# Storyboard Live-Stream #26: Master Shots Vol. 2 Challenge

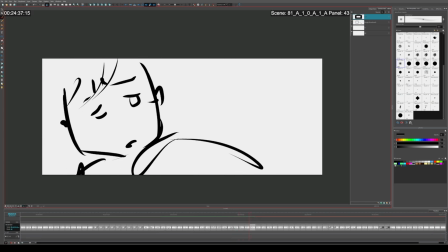[62:50]
And nobody, responds to her. She's like, huh? And then someone touches her shoulder.
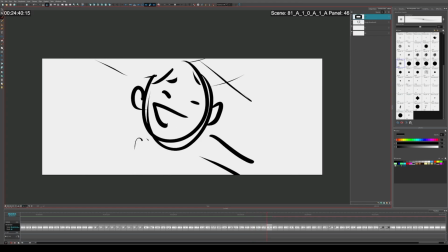[62:55]
Huh? Turns. Here's this person with big ears. I don't know, one of her friends. And they're talking.
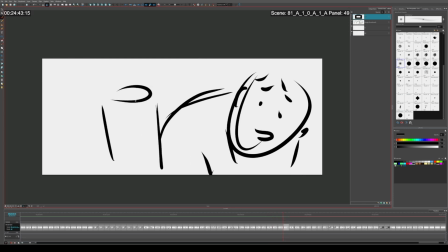[63:01]
She's like, oh, hey, yeah. Man, I'm just real tired. It's like, oh, yeah.
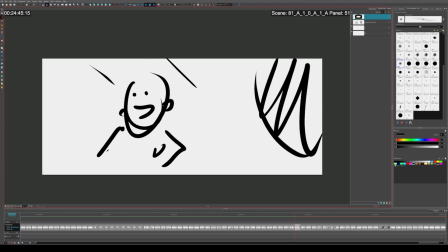[63:07]
They say something. They talk about their job or work, whatever they're doing.
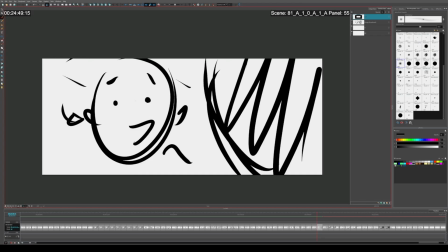[63:10]
It's like, And so she's talking, and you see now the negative space between them is getting smaller between these shots to make this feel like it's a real conversation that's actually happening.
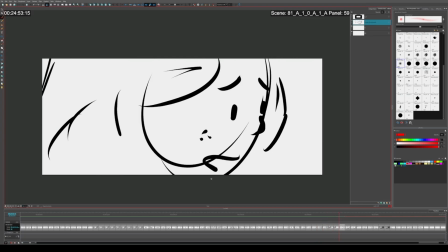[63:26]
And they're talking. She's like, yeah. She looks off to the side, and she looks back.
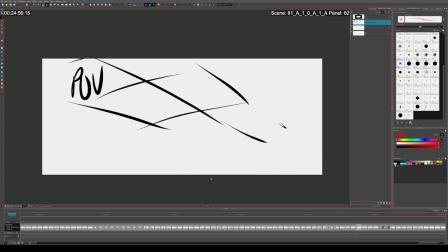[63:32]
Oh, nobody's there. Huh?
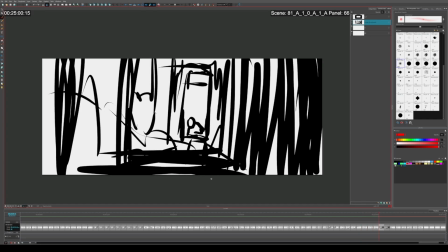[63:38]
And she looks over, and now we're on the opposite side of her.
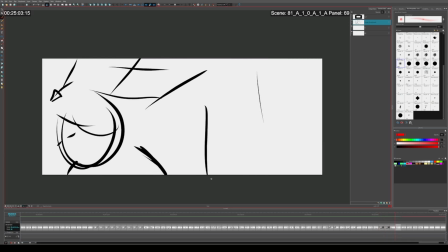[63:42]
There's nobody there. She kind of, I don't know, we would pause here for maybe 5 seconds, 10 seconds.
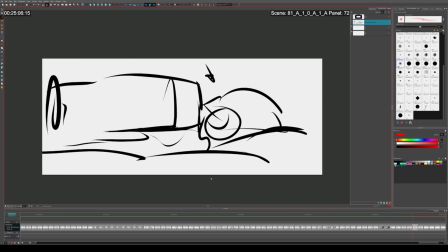[63:50]
Then she leans over and falls, and poof, she's now in her bed back at home or something like that.
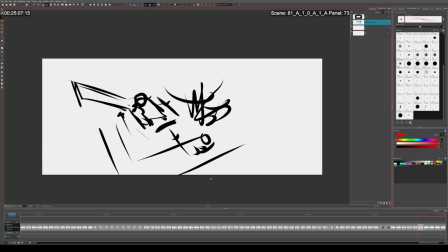[63:59]
Just to do a weird passage of time moment. So that the audience has to catch up a little bit, in the same way that she's having to catch up a little bit. Either way, that technically kind of got both of these in here.
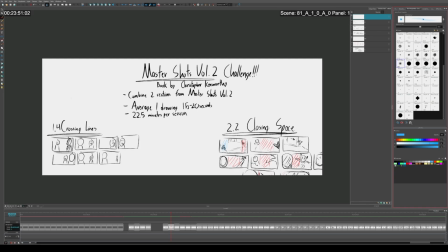[64:22]
We had multiple sort of semi-crossing the lines. We didn't have any complete breaks in the 180, but we did have the characters frequently switching from screen right to screen left, from screen right to screen left, left to right, vice versa.
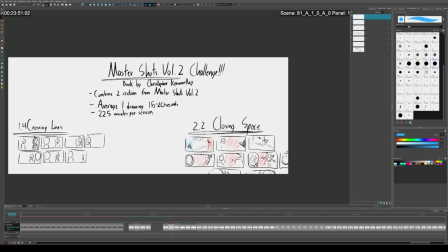[64:38]
And closing space was actually done twice. So yeah, I did that twice and once.
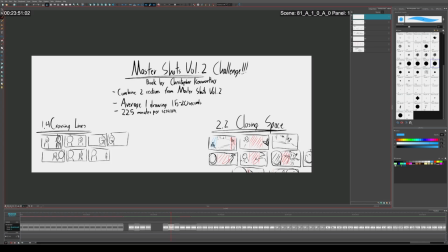[64:45]
I did crossing the line, I think, several times. And at the very end, it actually is a break of the 180, even though it's technically a new scene. Yeah, I might try this scene again tomorrow, and do it in a more cartoony story instead of something that's less dramatic. just to show that how this could be used for comedy.
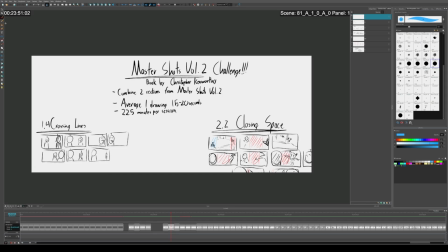[65:04]
Yeah, I think this is a good combo. Both of these are related to distance and spacing and positioning of characters. And that's what I think makes this combination fun. It's because it's a play with how close someone gets, and then are they actually where you expect them to be.
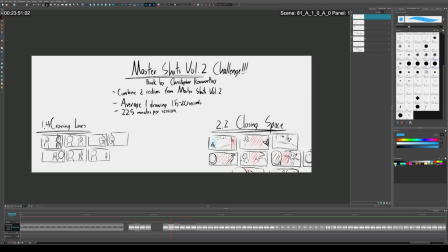[65:22]
Cool. Well, other than that, I am, or I guess, yeah. I have work to do. I have stuff to go do. So thank you very much for watching, and yeah, have a good rest of your day. See ya. Bye.